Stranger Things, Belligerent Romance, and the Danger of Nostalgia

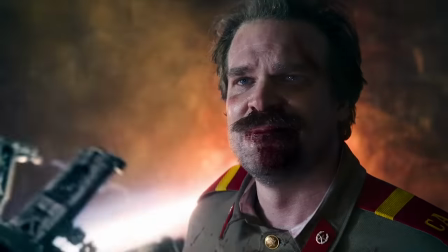20:56 But for troubled male characters like Hopper, the grand, heroic death is often written to be a shortcut to redemption.
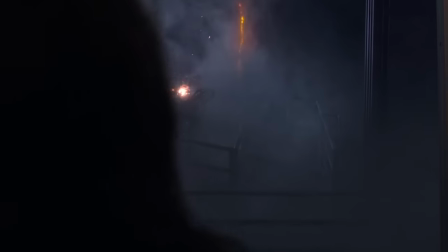21:06 And a shortcut that doesn't require men to actually do the slow, painful work of personal transformation.
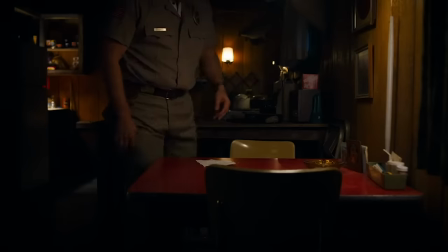21:17 The epilogue flashback at the end serves a similar narrative purpose.
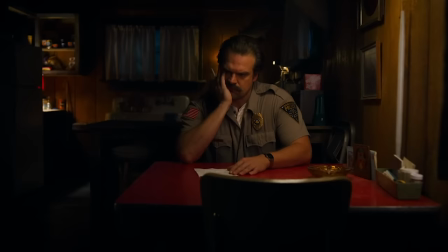21:24 In this scene, we hear Hopper's inner voice as he mulls over how to share his feelings with Eleven.
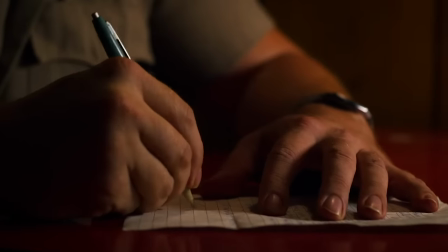21:31 Lately, I guess I've been feeling distant from you.
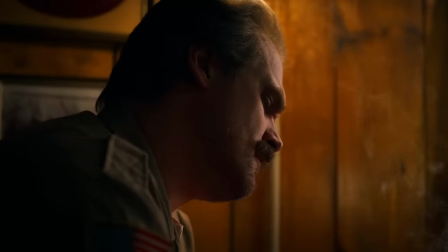21:38 Like you're...
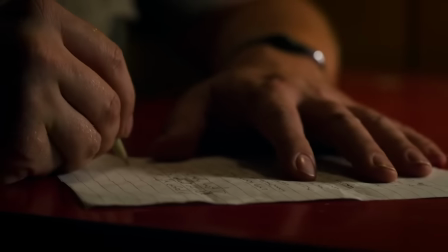21:42 The voiceover is meant to remind us that this is a man who is at least capable of being sincere, caring, and vulnerable.
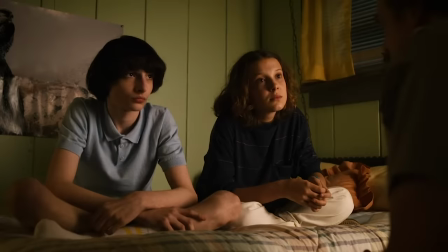21:50 The trouble is, good intentions don't mean anything without the follow-through. and
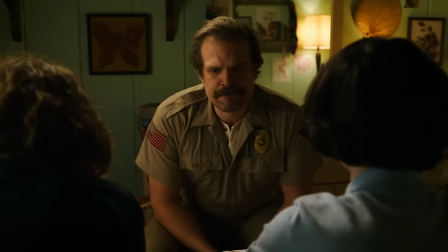21:56 Hopper never actually follows through in having that heart-to-heart with his adopted daughter.
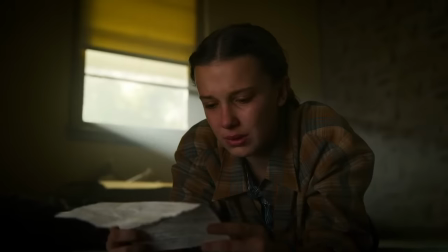22:03 Like we saw with his apparent death, this flashback is designed to absolve Hopper of the emotional damage or harm he caused throughout the season,
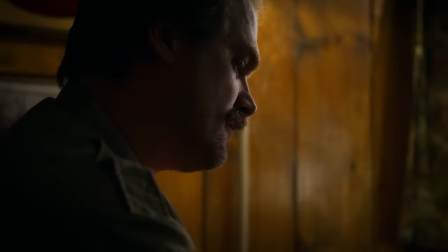22:12 all without having him actually apologize or make amends for his behavior.
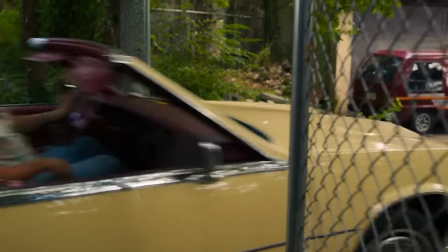22:21 I want to be clear about something.
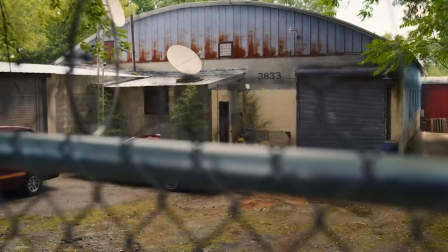22:23 The problem isn't that male protagonists are sometimes depicted as having anger issues, or engaging in unhealthy behavior.
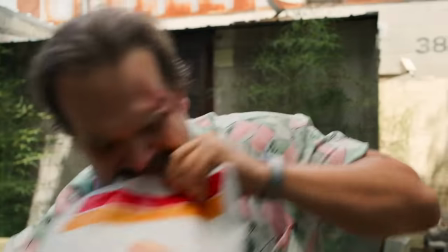22:31 Character flaws are human, and therefore a key ingredient in creating stories about relatable people.
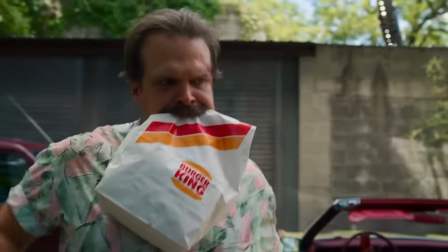22:37 The question is, how are those flaws framed?
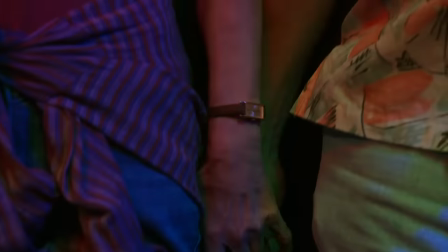22:43 Are unhealthy behaviors romanticized, excused, or rationalized? Or are they presented as cause for serious concern?
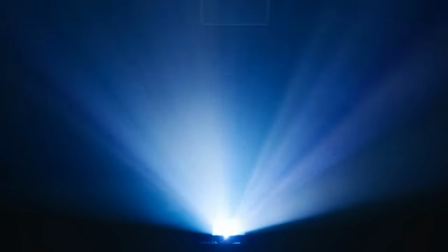22:53 And critically, do these men learn to grow and change over time?
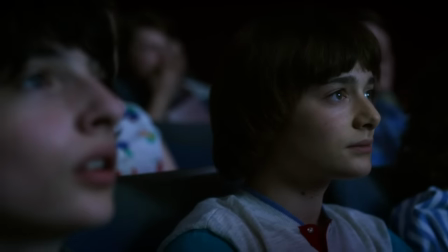23:00 In action-adventure stories like Stranger Things, we rarely see male heroes learning how to change their behavior,
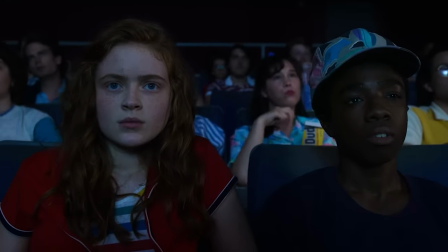23:07 how to effectively communicate, or how to build and maintain healthy relationships.
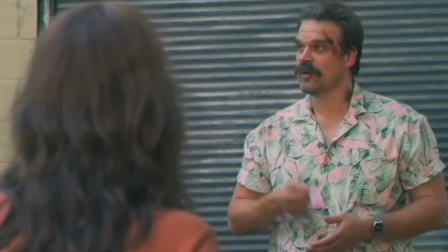23:12 I'm sorry, what did he say?
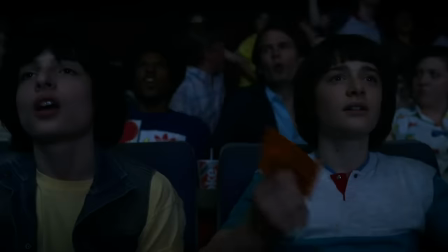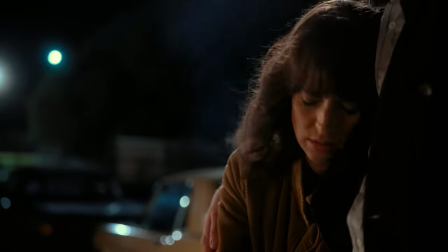23:19 At the end of season two, it appeared as if Hopper might be able to break free from the constraints of 1980s action hero manhood.
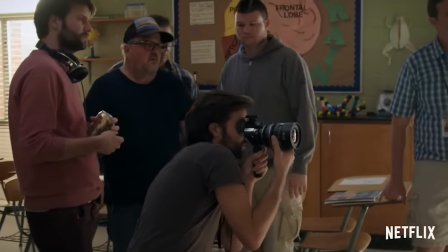23:28 Unfortunately, when media makers rely so uncritically on nostalgia for inspiration, it prevents them from imagining new possibilities for male characters.
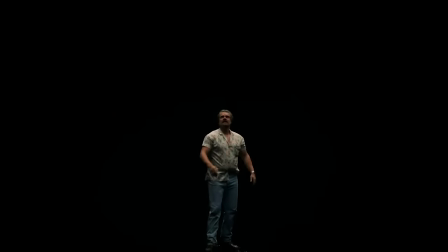23:41 As a result, we risk encouraging men to remain stuck in the past, Held hostage to retrograde ideals of masculinity. I hope you enjoyed this bonus video on Stranger Things. The next video published on my channel will be part two in my series on the sexual assault of men played for laughs in Hollywood. So if you like these long-form video essays, please consider going over to Patreon and helping to fund this project there. I've also left a link to PayPal in the description below. I really couldn't do this work without your support, so thank you so much.